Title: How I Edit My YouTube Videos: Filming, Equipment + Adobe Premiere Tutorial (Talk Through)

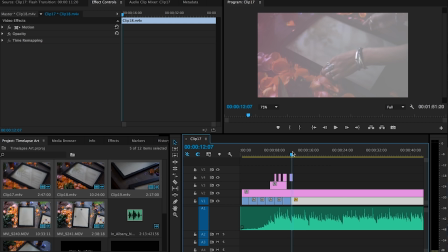So I have a flash transition in there to make that happen,
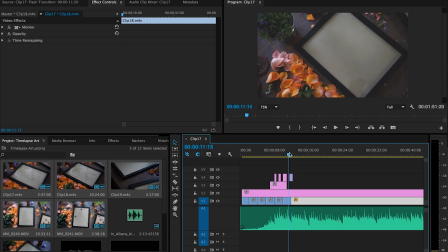to kind of give the illusion of, okay, well, we're moving on to something else now.
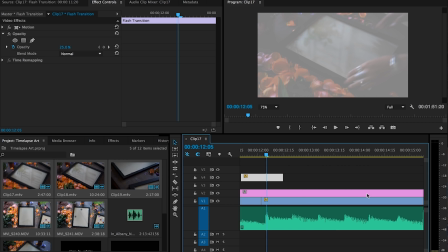So if I open that up, kind of make it, you can see that I have the opacity at 25% over here.
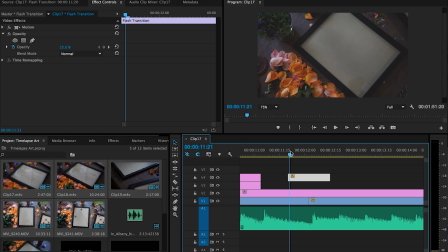And that's just because if I had it at 100%,
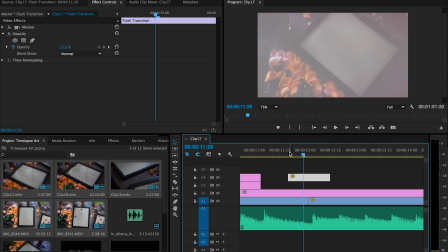it would kind of do what that white box fade that I had showed you earlier would do. It would just completely cover the video, and you would just see colors, and you wouldn't really see the video faded in the background.
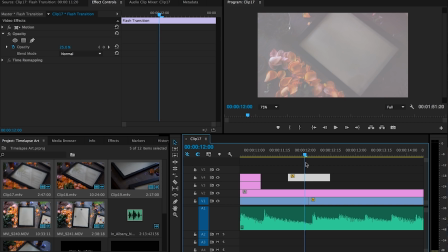So I think I can give you a link for the flash transition that I used in the description down below.
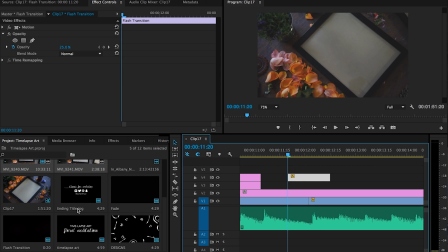But yeah, that's just something that I like to have in my videos. And let's see, where is it?
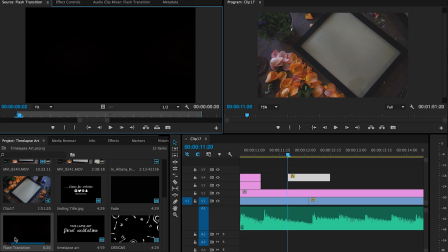Oh, so it's right here. You can see if I click on it, you can actually see what it actually looks like. And yep, that's what it looks like, but when it's at 100% opacity.
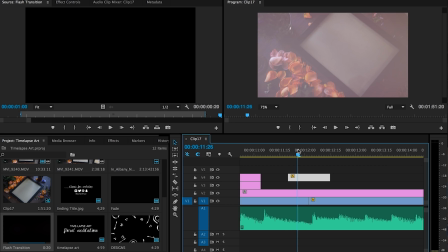But since I didn't want it to just look like that, I want the background of my video to show, or I want my actual video to show, I have it at 25%, so you can still see what I'm doing in my video here.
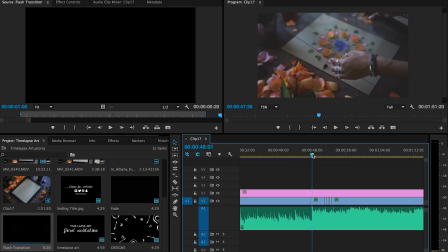Okay, so I'm gonna go further down the line, and just more video cut up.
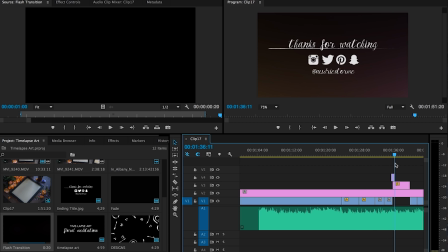I have another flash transition here, because it transitions from the body of the video to the ending title.
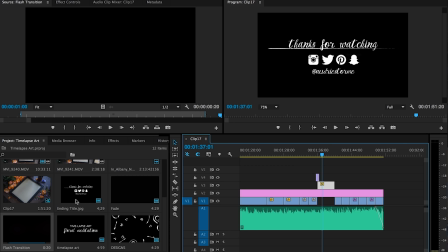So this title it's just something that I made a long time ago. It's actually just a JPEG that I made, I think in Photoshop or Illustrator a long time ago. I just use this, I copy and paste it from all my videos. I just have it as another file somewhere on my computer.
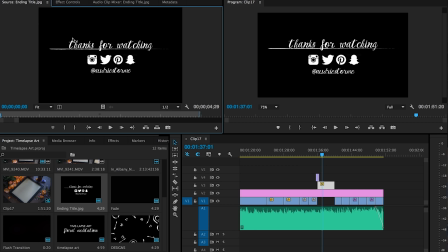You can just say that that's all my social media, and I just like to say thanks for watching after every video, so whoever is watching knows that my video is over.
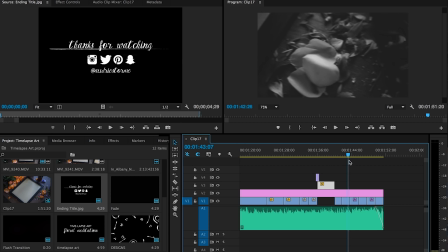And then something that I've been doing recently in my video is just, you know, kind of showing you pieces of the video, but in black and white, because I think YouTube has gotten rid of their annotations,
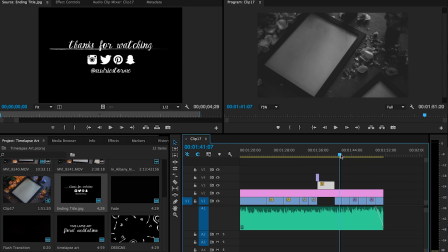and they have kind of ending screen, and I don't like my ending screen to just be blank with kind of video suggestions. If you watch a lot of YouTube, then you know what I'm talking about. I wanted something going on in the background, so I just decided to put, this is just the first half,
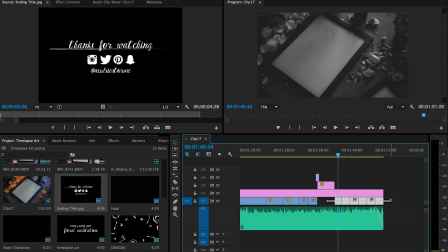or the first beginning sequence of my video, but I just turned it into black and white.
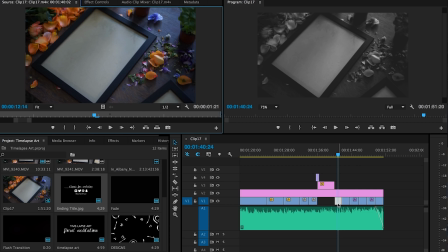And the way that I did that was, if you go into effects here, and you go to Lumetri looks, I believe. Let's see.
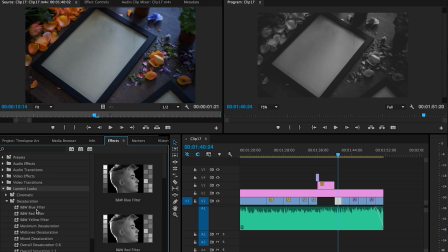And you go to desaturation. I believe I put this blue filter on there.
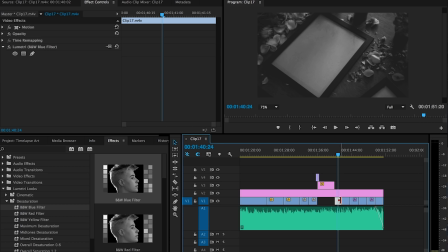So have this video clicked. Yeah, you can see right here. This just kind of shows you what video effects you have on this particular piece of video that you have clicked. That was the filter that I used to make that blue. So if I deleted that, it would change back.
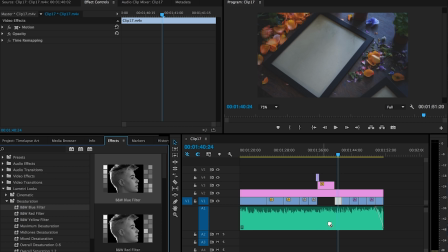But I'm choosing this desaturated filter and I'm putting it on there, and that's what's taking out the saturation. So yeah, I think that's pretty much the basic crux, I guess, of this video. And that's pretty much it. So I hope you guys enjoyed this video and that you found it helpful, of course. If you have any other questions about anything that I talked about, then feel free to leave it in the comments down below. And I will see you guys in the next one. Bye!